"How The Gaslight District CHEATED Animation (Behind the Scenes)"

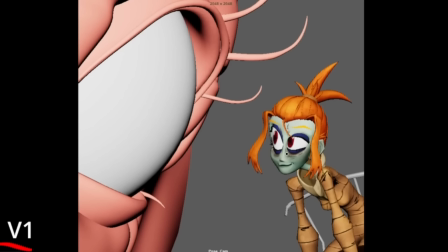And that's because I wasn't getting Mel on model. My thought process at the time was, how would I draw this? Because I knew that Nick, our showrunner, liked 2D animation, and I was thinking, okay, well, how would I personally draw this?
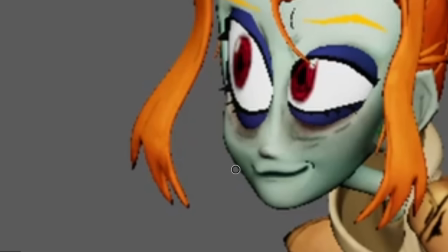And I knew if she was smiling, I would try and bring out a bit of her cheek,
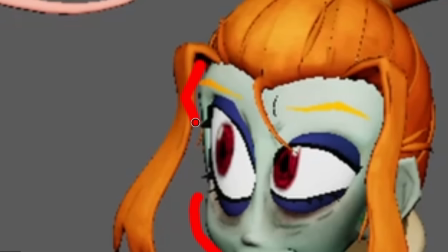and I do like to try and get this forehead shape, and it just wasn't working.
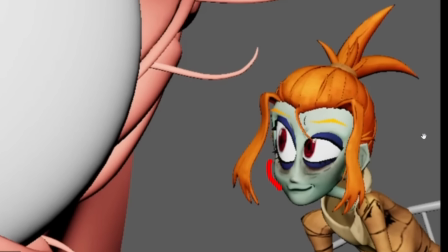It wasn't what the show was calling for.
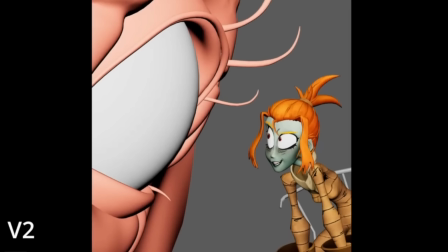I got notes to try and rework it, so this was the next version, and I definitely think it's a step closer in the right direction.
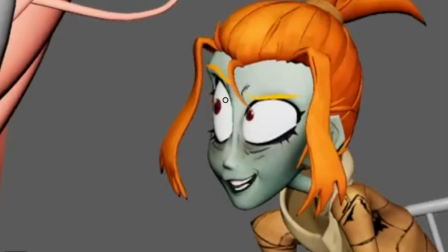We don't have the really big pupils / irises going on, and if we flip between them, we get a bit more personality. I brought her eyebrows down, took away her eyelids, try and made her feel more Mel, the Mel that we know.
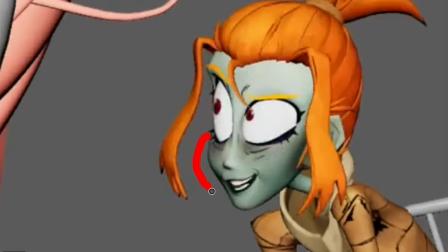Though I was still, you know, trying to keep this, her cheek popping out, to try and her forehead popping out, to try and, you know, get this nice silhouette that I liked personally, because I kept thinking, how would I draw it? And that's not the mindset I should have had. I shouldn't be thinking, how would I draw it?
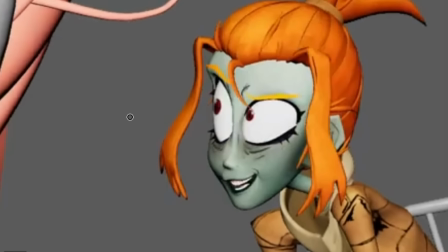It's how would maybe Nick draw it, or what does the show want? And this wasn't an established rule yet, I think, at that time.
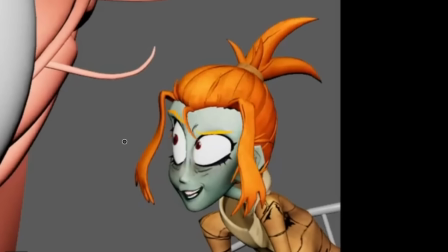You know, this is the pilot, so we're still figuring things out, but not long after, rules were developed for Mel.
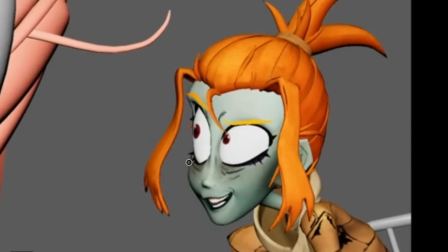And then the note I got on this one, Nick wasn't quite a fan of me bringing out her cheek and brow like this.
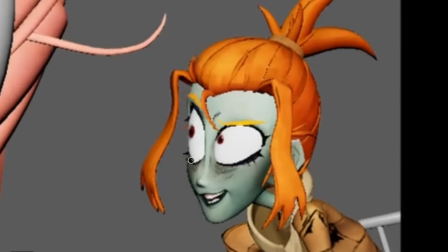So in the next version, I just toned it back. And we're getting closer, but still not quite there.
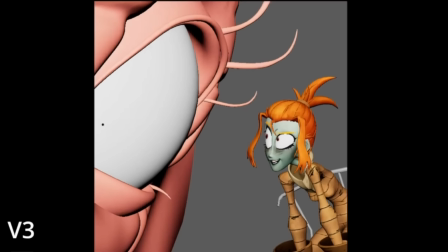I think at this point, the big note I got was I was kind of posing her like a Pixar animator,
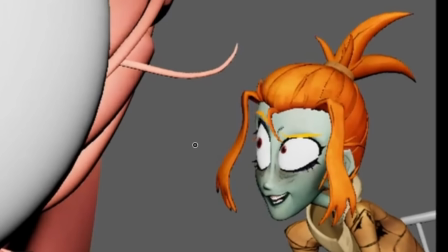Pixar/Disney, which again is not what we want for this show. At this point, I was like, okay,
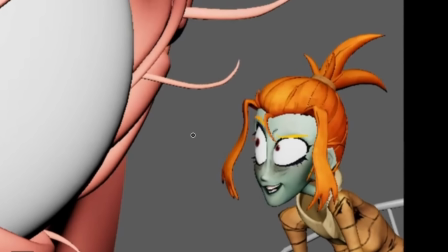let's just zero out a whole bunch of Mel's controls and get her close to her sort of default-ish state. And that looked like this.
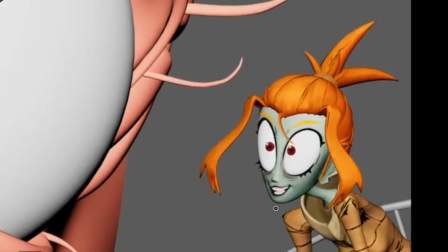This is not fully zeroed out, but a big important thing for keeping Mel on model was sort of keeping this egg teardrop silhouette for her head, almost like an alien. Because Mel, at least to the other residents of this world, is kind of like an alien, you know, the human.
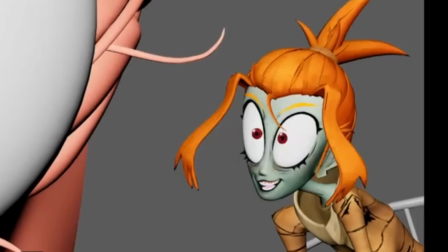So this was the big difference between my take and a take that was closer to the show style. Her eyes get a lot bigger, right? Really big alien eyes. And as I mentioned, the sort of cross-eyed look, 4 passes to get it right, but it's a start. Okay, so that was the only pose I did. Next is loops. There's a whole bunch of sequences in Gaslight District where there's crowds or something, or we have a bunch of these like background characters, and we need them to move, but we don't want to have to reanimate them every time. So we create these loops that we can sort of throw in the background. So here's one loop I did.
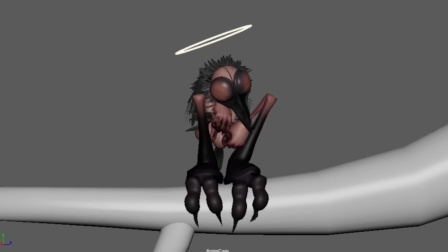It's just this angel sleeping, and I did a couple variations on it.
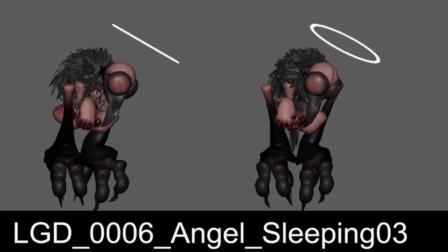Right, here's another one where it does a little beak scratch, I guess. And I did this little bug, which you actually see in the trailer crawling around.
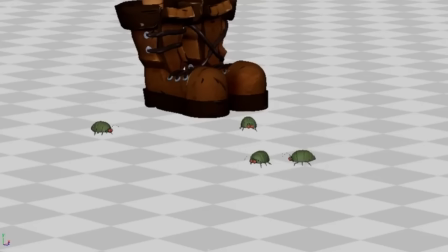These bugs would be put on a trail and just put wherever they're needed.
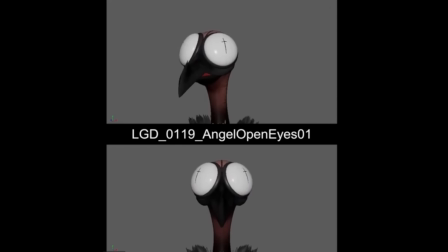This loop would be paced around in the shot where the angel mother opens her eyes, which is also in the trailer, I believe. And, you know, at this point, by the time this video is released, you'll see it in the episode.
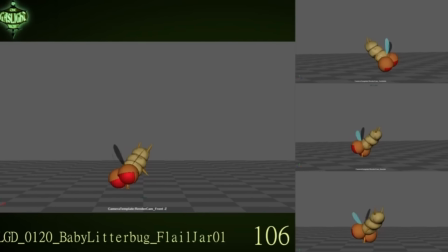This little guy is one of the first loops I did. He appears in this, like, jar that Mel is reaching for. And I believe he kind of gets he's shredded up, or is used as, like, an ingredient for food. So, poor little guy. And again, all these animations are held for multiple frames.
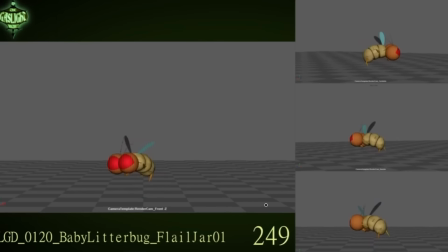So since we have a frame counter here, this time you can actually see it.